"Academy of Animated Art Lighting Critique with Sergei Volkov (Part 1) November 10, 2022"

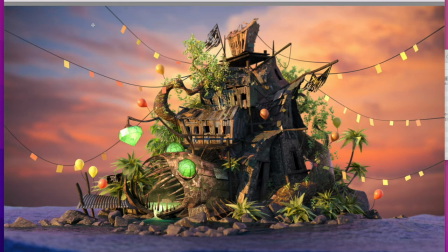So there's almost like two opposite vectors I hear like in intention. on one hand it's got to be like scary a little bit or like alarming place on the other hand there's a party going on as well almost kind of like that okay
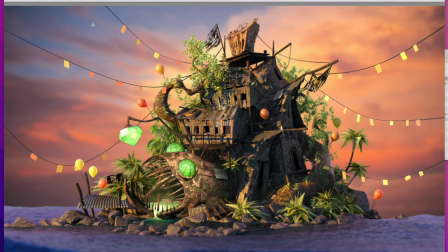so it's a scary past with a new upbeat beginning i guess sounds
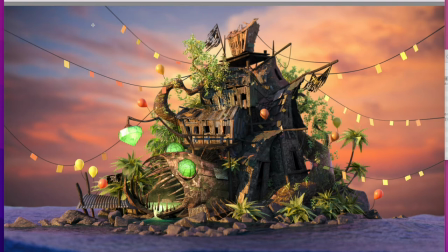good yeah sounds good well uh i i very like what's happening on the island itself like if you just get up struck out and you get this nice uh happy hour whatever it is pre-sunset thing spilling it there's a
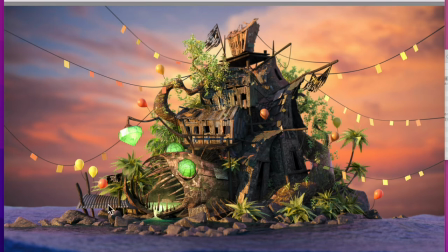nice good core shadow going on here there's a nice uh a lot of good level of contrast going on we definitely look at it it's fun to explore the island also on the field side it there's a core shadow but we can't there's an interest in this uh feel or skylight i don't
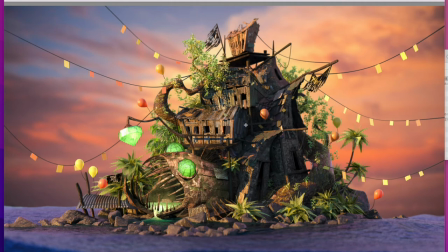know how you technically call it but there's we can see this nice little information in the core shadows those settlements usually those are done very successfully where i think a little bit it's uh feels like a little bit um maybe what it's called
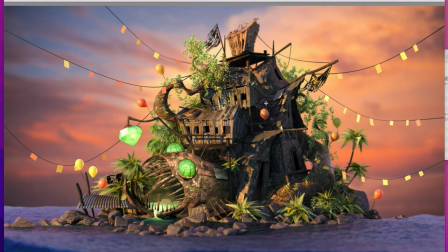a disjoint whatnot is that uh and you did have that some of those notes and you're progressing kind of like one step at a time from note to note is that we have very good very strong present
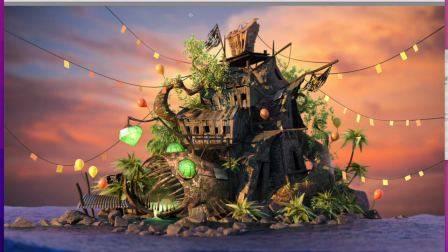very um defined sky background here which has a little bit blue in this very strong whatever it's solid like oranges, cloud. That's actually also indication where our sun is and
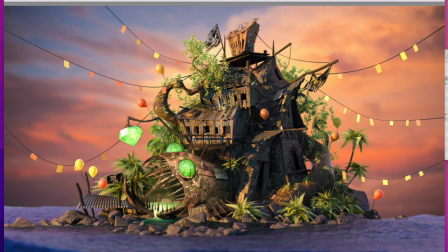where it is roughly located and what's the current situation of that sun is, this cloud information. If it was a smaller piece of sky somewhere, like in the corner, probably we could get away much easier with how we ladder or object.
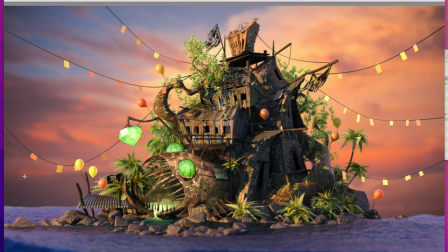But because it's so big and present, looks like an environment here, we need to kind of keep it in mind and kind of bring and integrate it into our geometries here and once again you did have those nodes before the biggest discrepancy
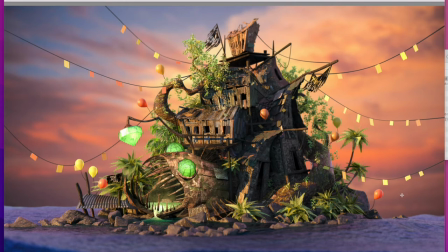that appears from the still appears is that discrepancy between the water and its chunks of sky big orange sky versus your blue, at this point, slightly purplish waters.
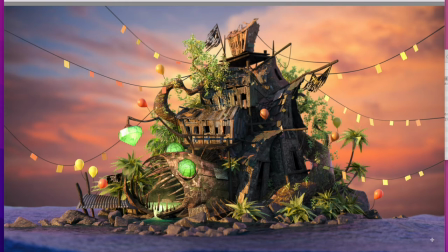And the situation with water, it's a reflective surface. And with the reflective surfaces, and that's also complicated, is that it's complex reflective surface. It's not just like flat image or anything. You know,
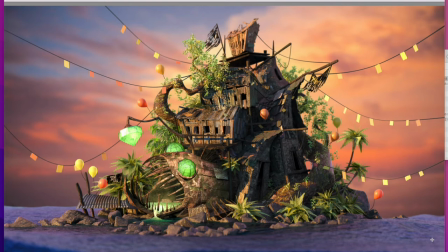it ripples and waves and all that stuff brings a lot of complexity to it and make it relevant and realistic. it's you know the trivial task but what i'm trying to uh hit at here i would expect pretty much eventually you can think of the water as a up almost like
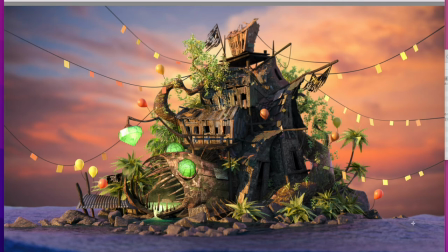a mirror if it was a flat flat uh very calm day it probably would be flat like a mirror it will probably reflect the sky above and we almost sometimes barely sometimes it's hard to see where the horizon line between sky in the water.
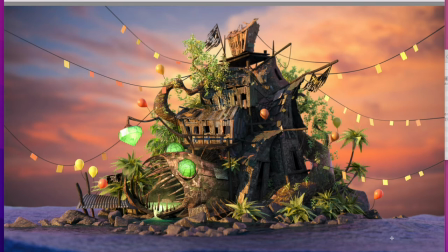But that's a perfectly flat water surface. Here you have some turbulence and waves and ripples. Nonetheless this orange, very strong orange piece, especially on this side of the image. Here at least we have a kind of blue kind of chunk and we kind of like
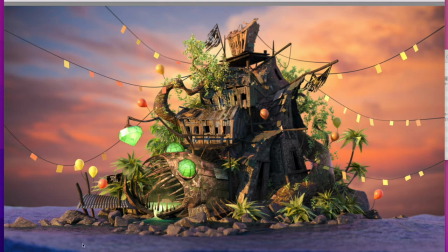that's closer in color values that you kind of happen to have in your water so far.